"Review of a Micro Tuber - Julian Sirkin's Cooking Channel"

Today I'm doing a review of the micro channel Julian Sirkin, who does cooking videos. I wonder if Julian is his specialty. Now if anything here helps you, share it with your YouTube buddies.
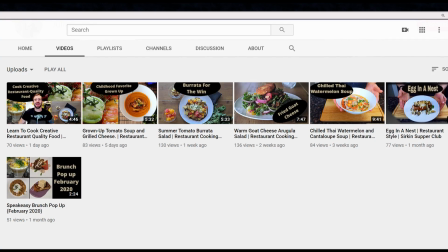[0:12]
I really like the thumb's picture quality here, but if you take a look at bigger cooking channels, they have a close-up of their faces, closer than what's here. Or if it's just the food, it's from an artsy, low-angle shot.
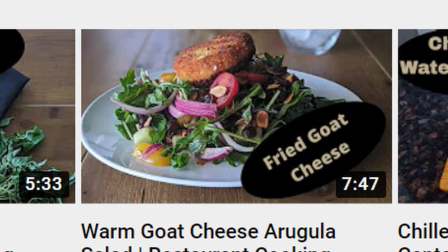[0:25]
This makes the food look larger and more appealing. Much like this thumb of yours, but this odd circle around your text seems like an odd choice. Keep it if you want, but try to pose a question that the audience wants answered. Can children's food be this good?
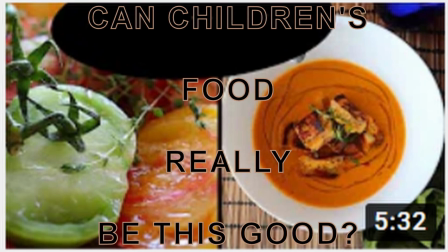[0:38]
It might be a bit cliche these days, but this is a very important thing for getting people to click your video.
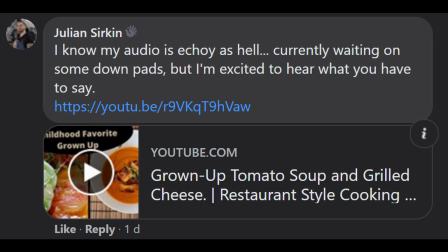[0:43]
And the more they click, the more that YouTube recommends. In his request for the review, he mentions, "I'm ordering sound pads, I think." But really, if you turn your mic sensitivity down, the echo goes away. But then it gets quiet, right? Then get the microphone closer to the face, like this lapel microphone. Now, a cheap lapel microphone like this, which is about $20, most phones that have a headphone jack, and a free audio recording app, that will suffice. This will also get rid of the background noises and hums. Do what I did. Get a cheap $5 Chinese lantern to soften your lights.
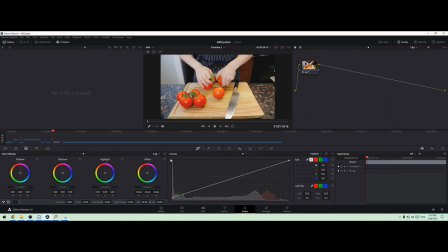[1:18]
Then in post, raise your blacks and desaturate a little. I edited in the free program DaVinci Resolve.
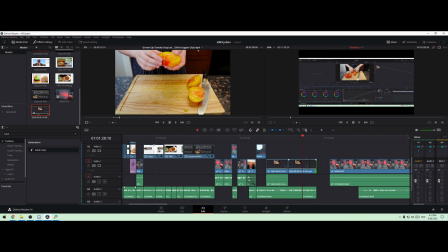[1:26]
It's not the best editor, but it's really powerful, especially for color grading.
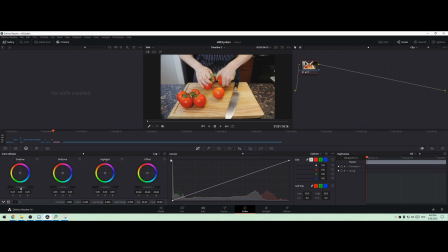[1:31]
Changing the colors like this will make it look less dark and dank, which people associate with disgust. This might be problematic for a food channel. This can also be done in camera. Just search the internet and find out whether your camera is high enough quality to have a log function. But that might end up with your image being too flat, and then you'll have to bring it back with a little bit of extra contrast and saturation.
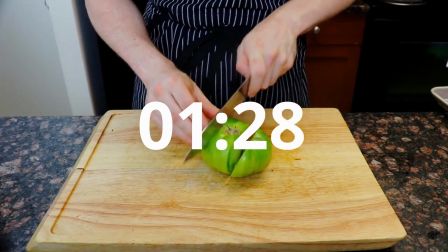[1:53]
But that is preferable. Oh dear, another long intro.
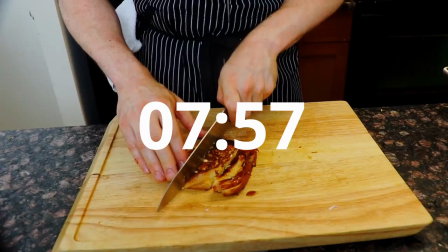[2:01]
If you must have these, try to keep them to a few seconds. 5 seconds at most. Because intros can lead to a drop in viewer retention. The one most important stat.
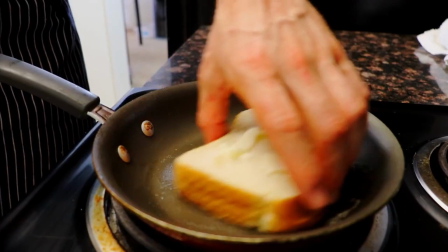[2:13]
You may want to drop the dirty skillet shot too. Yeesh.
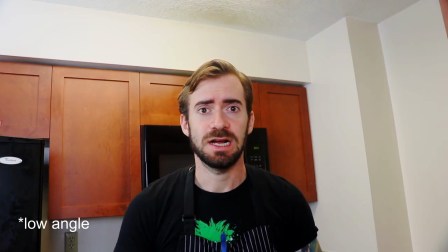[2:18] Tomato soup and grilled.
Here you won't want the longer shot. It's never appealing unless it's super low and used to make somebody look powerful. If you need to put your tripod on something, then do so. Rule of thumb, you don't want people seeing the ceiling if possible, because this makes the space seem smaller.
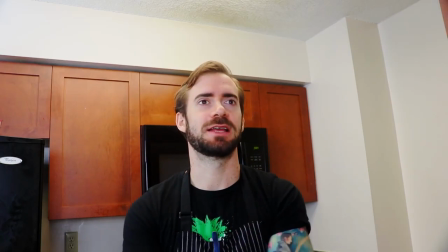[2:35]
God, that was a tongue twister, because this space... Oh God. I really like this angle you've chosen here.
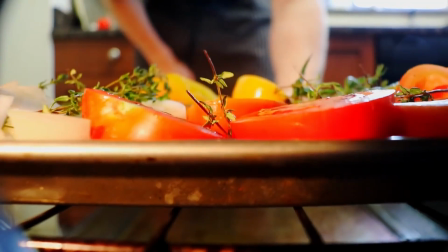[2:40]
As I always say, people like to see things that they don't see often, and people putting in effort, that's really not common.
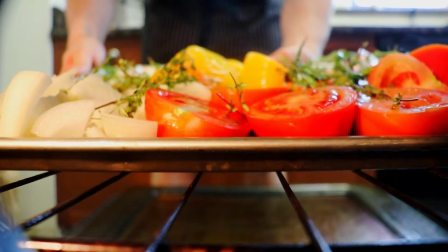[2:47]
If you're feeling really brave, try making every shot a piece of art.
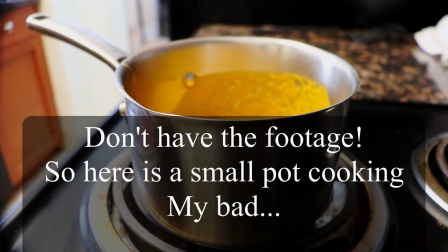[2:52] Bring to a boil, then reduce to a simmer and allow to cook for 15 to 20.
You can cheat, you know. Just get a low angle afterwards, put in some water, and film the pot with steam coming out.
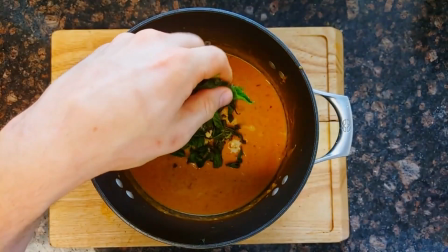[3:03]
Now, I keep telling you specifically artsy, and that's on purpose.
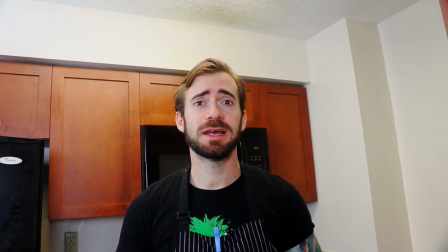[3:07]
Looking good is really associated with tasting good. Think of it as garnish for the video.
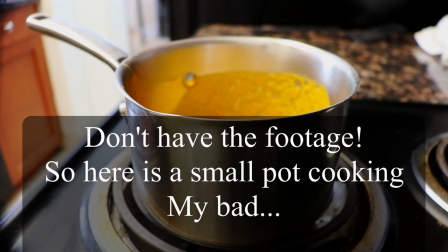[3:14] And chili flakes. Bring to a boil, then reduce to a simmer and allow to cook for 15 to 20 minutes.
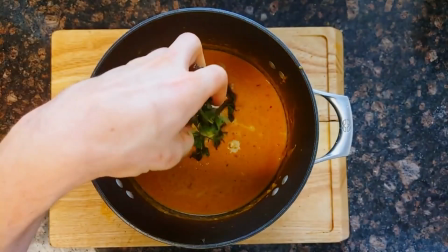[3:20] Add a cup of...
You really do want to avoid low energy voices like this. Now, I really do get that having to go back and redo something for a video is very motivationally just draining, but that's what separates the wheat from the chaff.
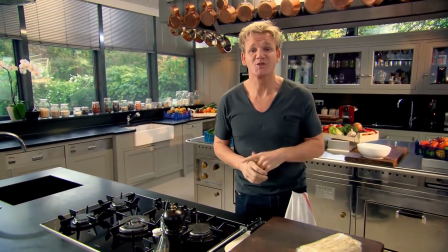[3:36] Some of the best street food I've ever eaten was in Asia. Every one of those little markets.
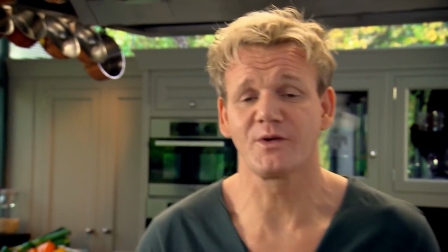[3:41]
Look at Gordon Ramsay.
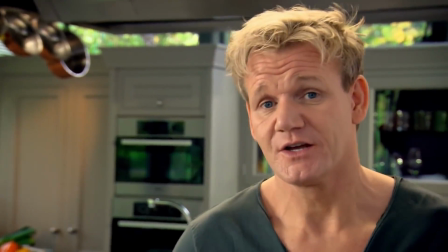[3:42]
He takes it to the next level with making every sentence just a little sensual, never dropping in energy.
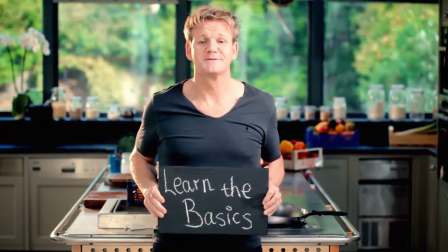[3:50]
But to be fair, he probably has a producer that'll probably make sure that nothing is left out. Producers are amazing. They will make everything better if they are trained.